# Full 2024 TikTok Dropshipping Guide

This just fits well. Again, there's no crazy story involved here. This guy just basically shows the product and used a really, really good sound, which made it go viral. And the sound itself here is also the hook. So let me show you a couple more really good examples for perfect hooks.
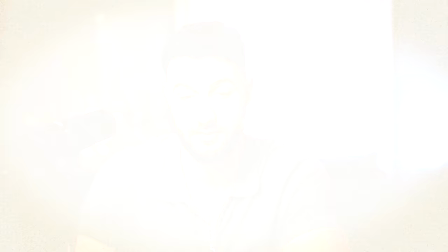(12:44)
What's good about the next one is just the text hook. This keeps you watching this video.
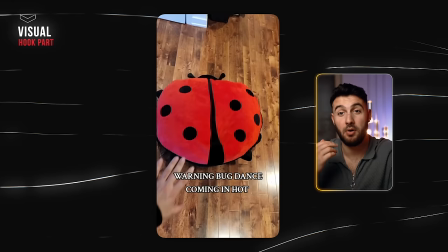(12:51)
Literally just saying warning bug dance coming in hot. That's all it takes so people actually watch a little bit more. Obviously, the transition here is also really good where he's going into the product itself, but still the main reason people stop scrolling is the text.
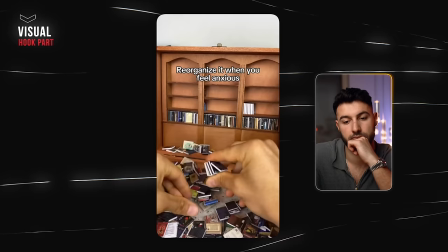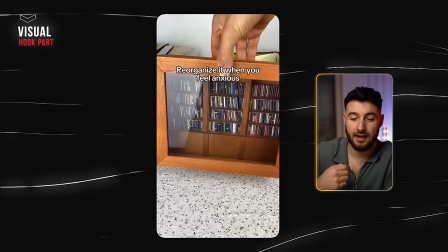(13:14)
Here the next one is you already see how the books fall down, and it's literally something where you just want to see how all of them fell. Just because it starts with a satisfying thing, you instantly just want to see a little bit more.
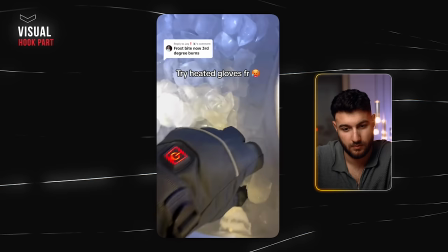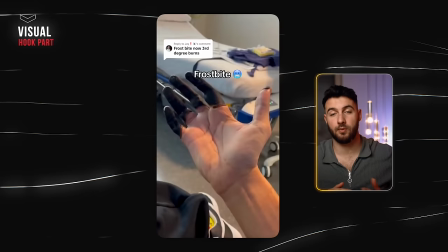(13:35)
This one is a super visual hook as well, where people just want to see what happened.
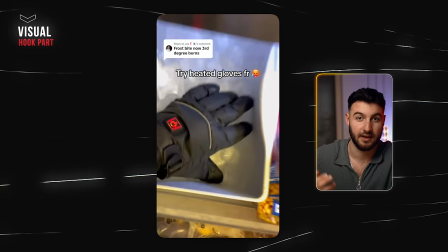(13:38)
You never show them what happened, but it makes sense because you tie it back to the product and your product kind of has the solution to this problem, which obviously regular people don't actually have but it's just an over-exaggeration and this is something which is just generally more interesting probably to people who live in colder areas where this could be a thing.
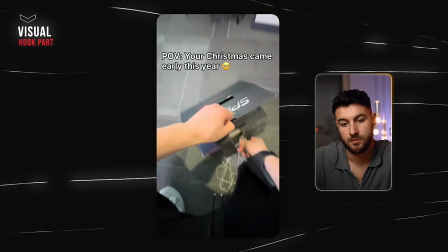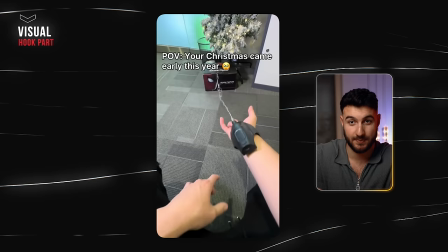(14:11)
And here very basic but this is actually what hooks people, just using the product right away, so shooting this spidey thing.
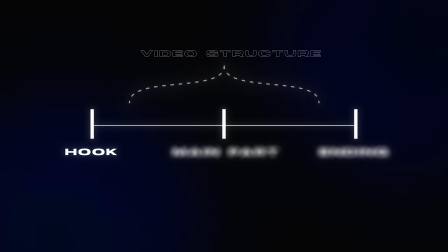(14:17)
Just starting this video off like that makes everything better. Enough about the hook, let's talk about the main part now.
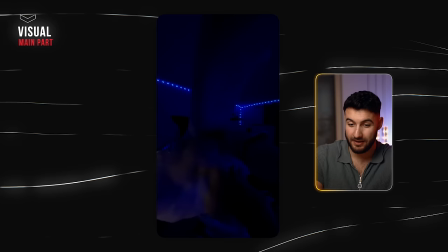(14:24)
Very first of all, the background, the aesthetics of the video need to look very native and clean.
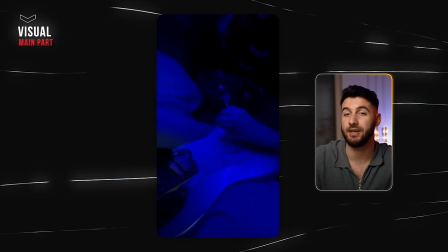(14:29)
If we take a look another time at the guitar picks, them using this blue color LED light across the entire room made everything just so much better. And because everything is dark, you still see what's going on, everything is well lit with a blue light, and the guitar pick itself is lighting up, everything just looks cool. That's just something which can make or break your video. If you make the same exact video, and just without having a perfectly matched LED color here, it might not work.
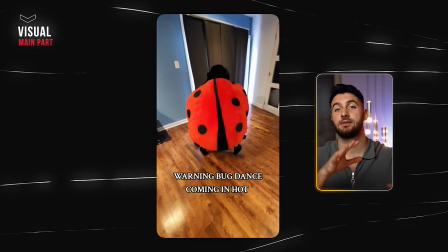(14:57)
Let's take a look at the main part of the bug video. So here, what's good as well, there's a lot of short clips from different angles, which makes the video way more entertaining, way better, and showcases the product in the best light. On top of that, the dance moves of the guy are very synced with the beat.
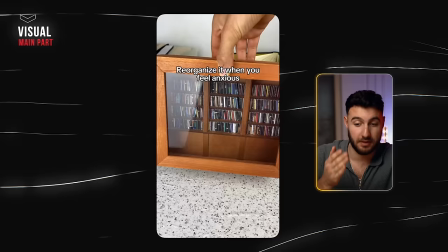(15:13)
I'm not sure if I'm going to be able to play this properly, but the beat and him moving is just synced so, so well.
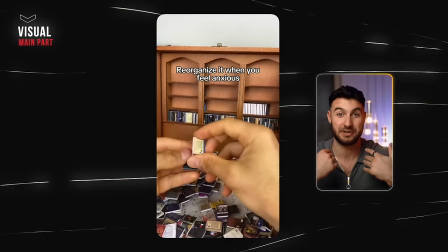(15:18)
Now the only reason why this works so well here is because most people are just autistic like that where they want to see the full thing.
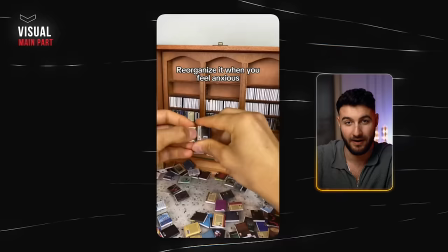(15:25)
They think it's super satisfying where something is messed up and then it's cleaned and then it's fully clean.
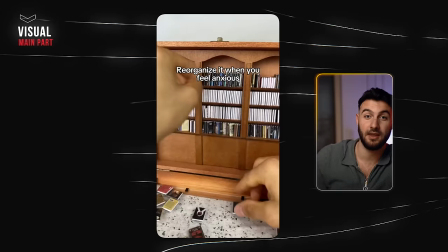(15:30)
And it's very well paired with the music, with the vibe, with everything being done and it's just making you watch till the end. So you got hooked by it being broken and then you got re-hooked by you waiting until it's fully built. Now generally speaking the biggest mistake you can do is only look at the product. You just have to look at the background, the visuals, and just the overall aesthetics of everything.
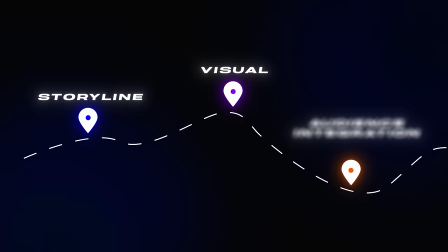(15:51)
This is what makes a video good. Sometimes just turn your head off from the product and focus more on the other things. Video type 3. And it is answering questions and comments and just directly talking to the audience.
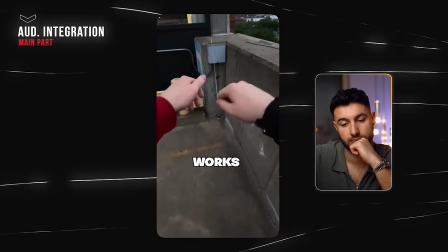(16:05)
First of all, let's again start out with an example.
A lot of you have been commenting that Spider-Man is better. There's no way all of you really think that ridiculous baby web shooter actually works.
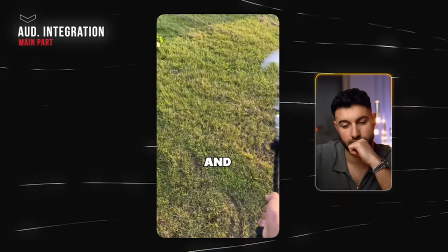(16:14) Why would you want to spend $50 for something that breaks on the first day and costs as much as a goat?
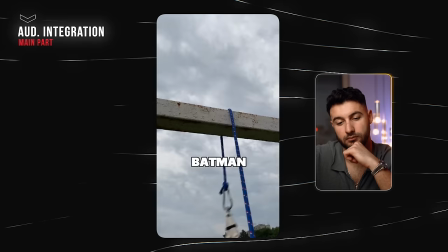(16:20) When you can buy our bat hook, which allows you to swing, climb like Batman for just $16. It's time you silk fans pull up your big boy pants and join the real men.
So with this example in particular, you just show the comment right away, the one which is asking the question, what you're referring to, and instantly you start with a voiceover. That's very, very important.